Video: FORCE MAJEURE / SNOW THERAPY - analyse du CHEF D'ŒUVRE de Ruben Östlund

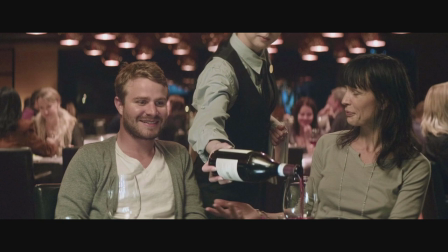La civilisation, bien qu'elle protège l'individu, exige de grands renoncements pulsionnels causant des névroses.
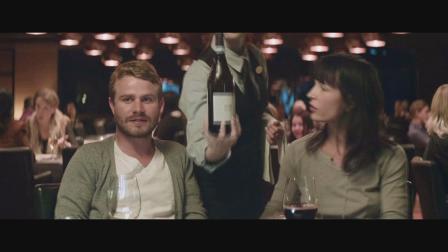On ne fait pas tout ce que l'on a envie de faire pour être en accord avec la société. On se retrouve forcés à se conformer à cette société.
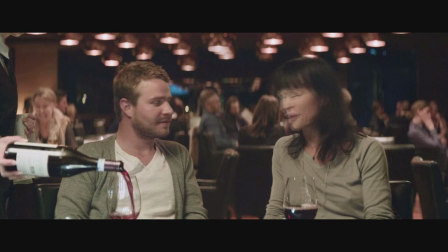Ce qui fait que nous sommes une société de névrosés où tout le monde est prisonnier des mœurs sociétales.
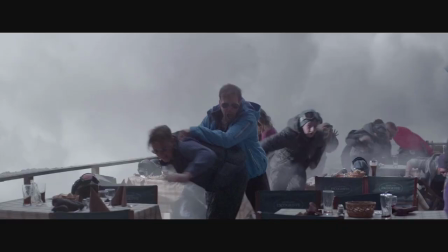Et le film de Ruben Oslund montre justement des personnages déchirés entre ce qu'ils sont et ce que la société exige d'eux.
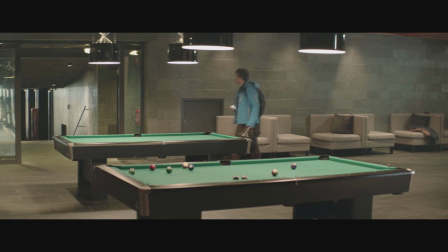Et pour traduire ce fameux malaise dans la culture, le réalisateur va donner à son film une ambiance anxiogène avec une pluralité d'éléments.
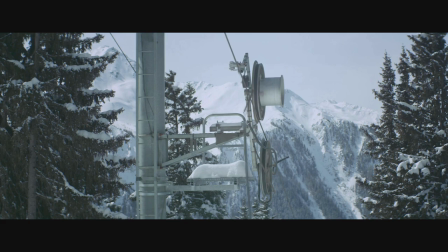Les différents bruits peu agréables comme les remontées mécaniques, les avalanches contrôlées,
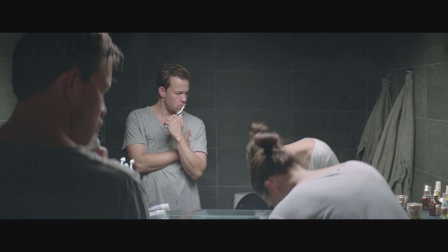la brosse à dents électrique,
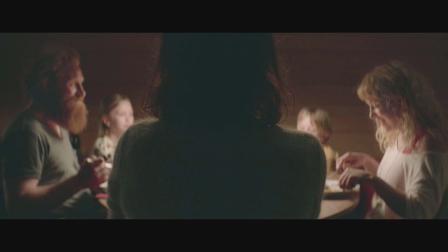Le frottement des skis sur la neige, sur lesquels le film s'attarde dans un silence étouffant, l'absence de musique,
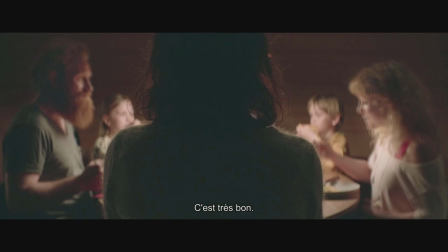de mouvements de caméra et de rythme qui accentuent le malaise ressenti lors des discussions gênantes,
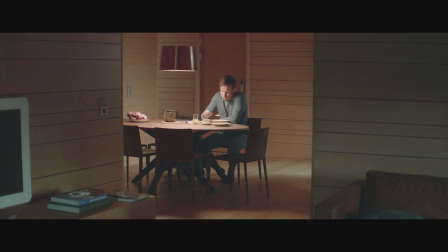la caméra fixe qui enferme continuellement les personnages dans le cadre,
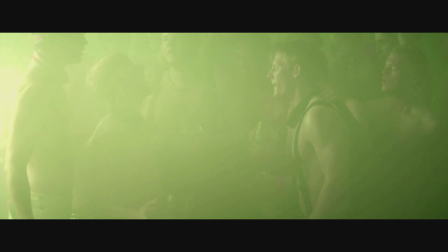et évidemment les scènes assez surréalistes comme cette fête de libération masculine grotesque que j'adore, le
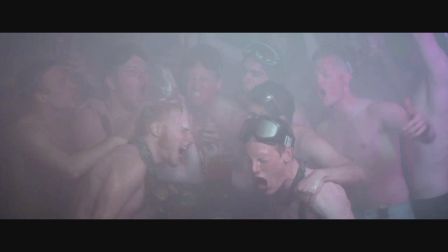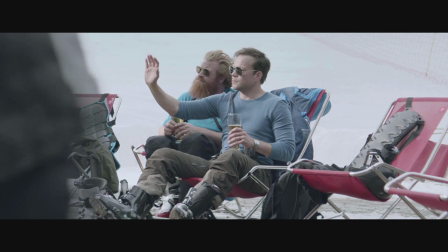monsieur qui fume fixant toujours les personnages, ou le malentendu au bar, qui
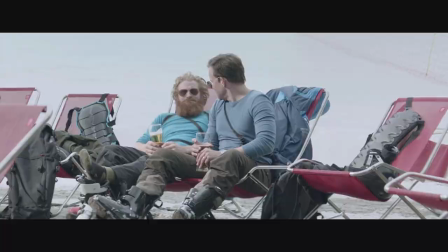ont pour but de laisser le spectateur complètement perplexe et donc d'accentuer sa sensation d'inconfort, de malaise devant le film.
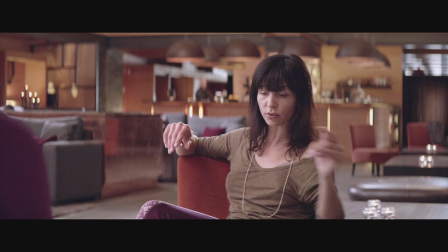Mais Ruben Osloon n'est pas fataliste et propose un moyen de sortir de ce malaise avec le personnage de Charlotte.
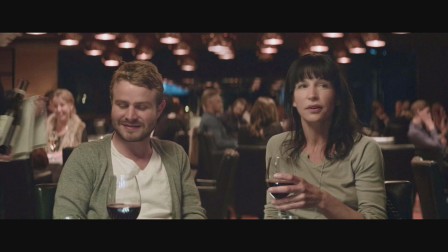Charlotte est une amie des bas, elle a un mari et des enfants, et elle est venue seule en vacances pour changer d'air car ça l'épuisait de s'occuper de sa famille.
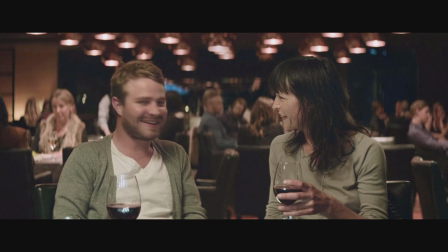C'est une femme qui a un couple libre, elle vogue d'aventure en aventure, on sait qu'elle a couché au moins avec deux hommes différents pendant son séjour.
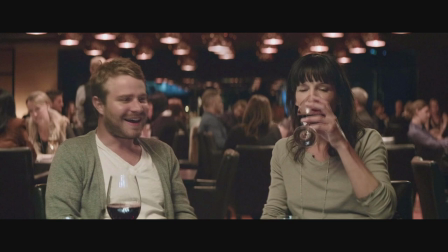Le réalisateur montre que les normes sociales les plus primaires comme le couple ne permettent pas forcément d'être heureux et qu'il faut s'en détacher.
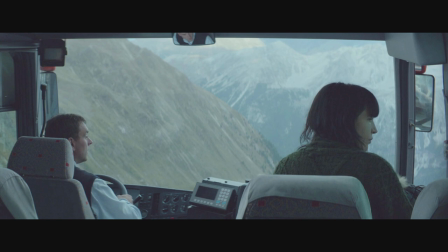Cette femme est hors des conventions sociales et du patriarcat et c'est elle symboliquement qui ne sort pas du bus à la fin, ne voulant pas se soumettre au cliché culturel des rôles homme-femme.
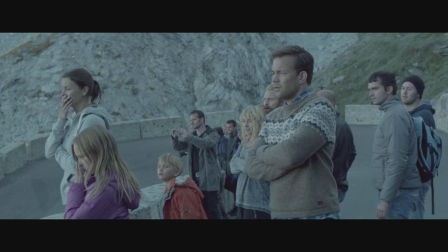C'est un choix irrationnel car elle n'est pas en sécurité dans ce bus, de la même manière qu'elle n'est pas en sécurité si elle ne respecte pas les normes sociales, mais c'est un choix qui lui permet moins de contraintes,
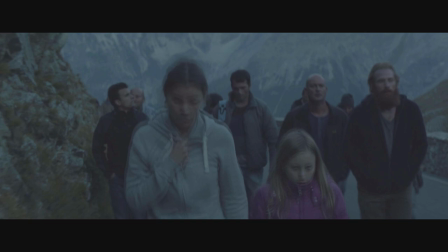elle n'a pas à descendre tout à pied et elle sera à l'heure pour prendre son avion, tout comme elle se contraint moins à respecter les normes sociales et à plus exprimer qui elle est,
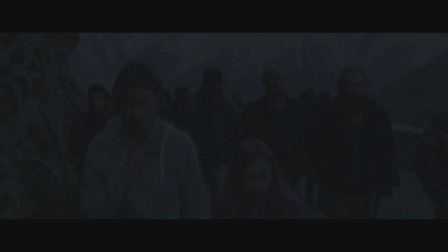évitant les névroses et le mal-être.
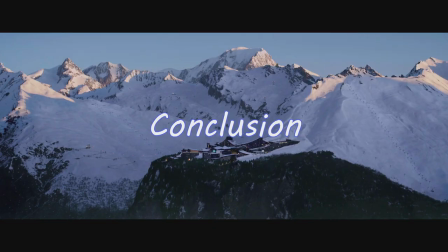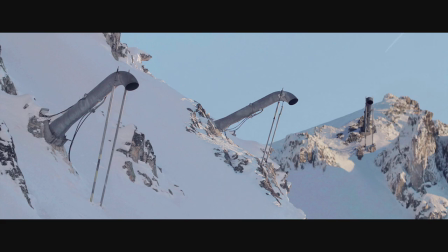Alors, vous ai-je convaincu que ce film était excellent ?
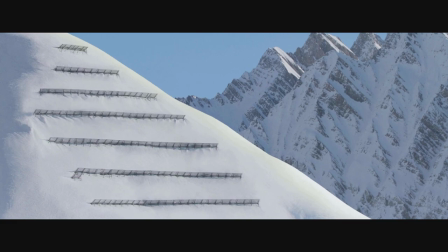Je sais que le cinéma de Ruben Oslund est assez controversé, mais moi je le trouve intéressant, et j'admets qu'on pourra peut-être traiter encore plein de sujets autour de ces films.
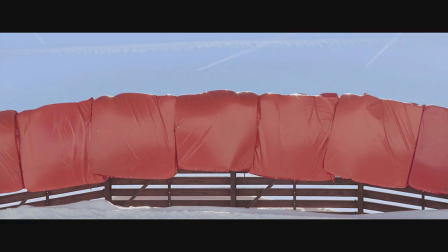N'hésitez pas dans les commentaires à m'expliquer vos interprétations, j'ai hâte de voir ce que vous avez pensé du film.
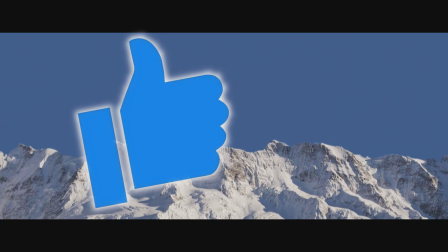C'était une vidéo assez dense, je compte sur vous pour mettre un like et partager mon travail autour de vous, ces vidéos me prennent énormément de temps alors que je ne fais que très peu de vues,
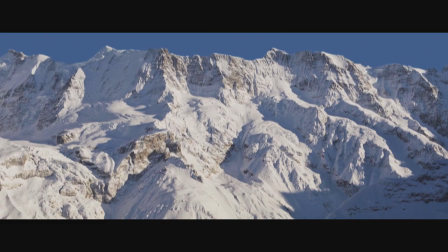donc votre soutien me fait énormément plaisir. Pour la prochaine vidéo, on va certainement faire une analyse comparative de deux films pour expliquer en quoi l'un a échoué quand l'autre a réussi.
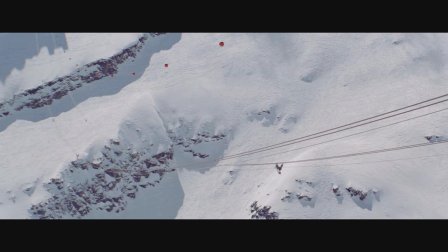Je vous laisse devenir dans les commentaires les films en question.
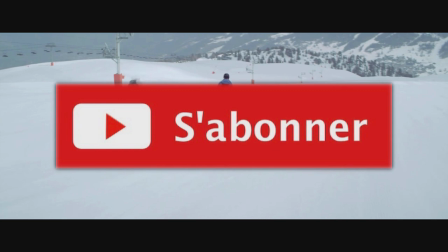Pour ne pas manquer ça, abonnez-vous et mettez la cloche pour être prévenu, comme je ne poste pas régulièrement des vidéos, vous ne serez pas spam.
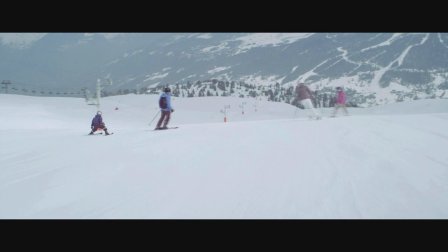Vous pouvez également me suivre sur Letterboxd pour connaître mon avis sur tous les films que je vois, j'y suis très actif. Merci de m'avoir suivi jusqu'au bout, à la prochaine.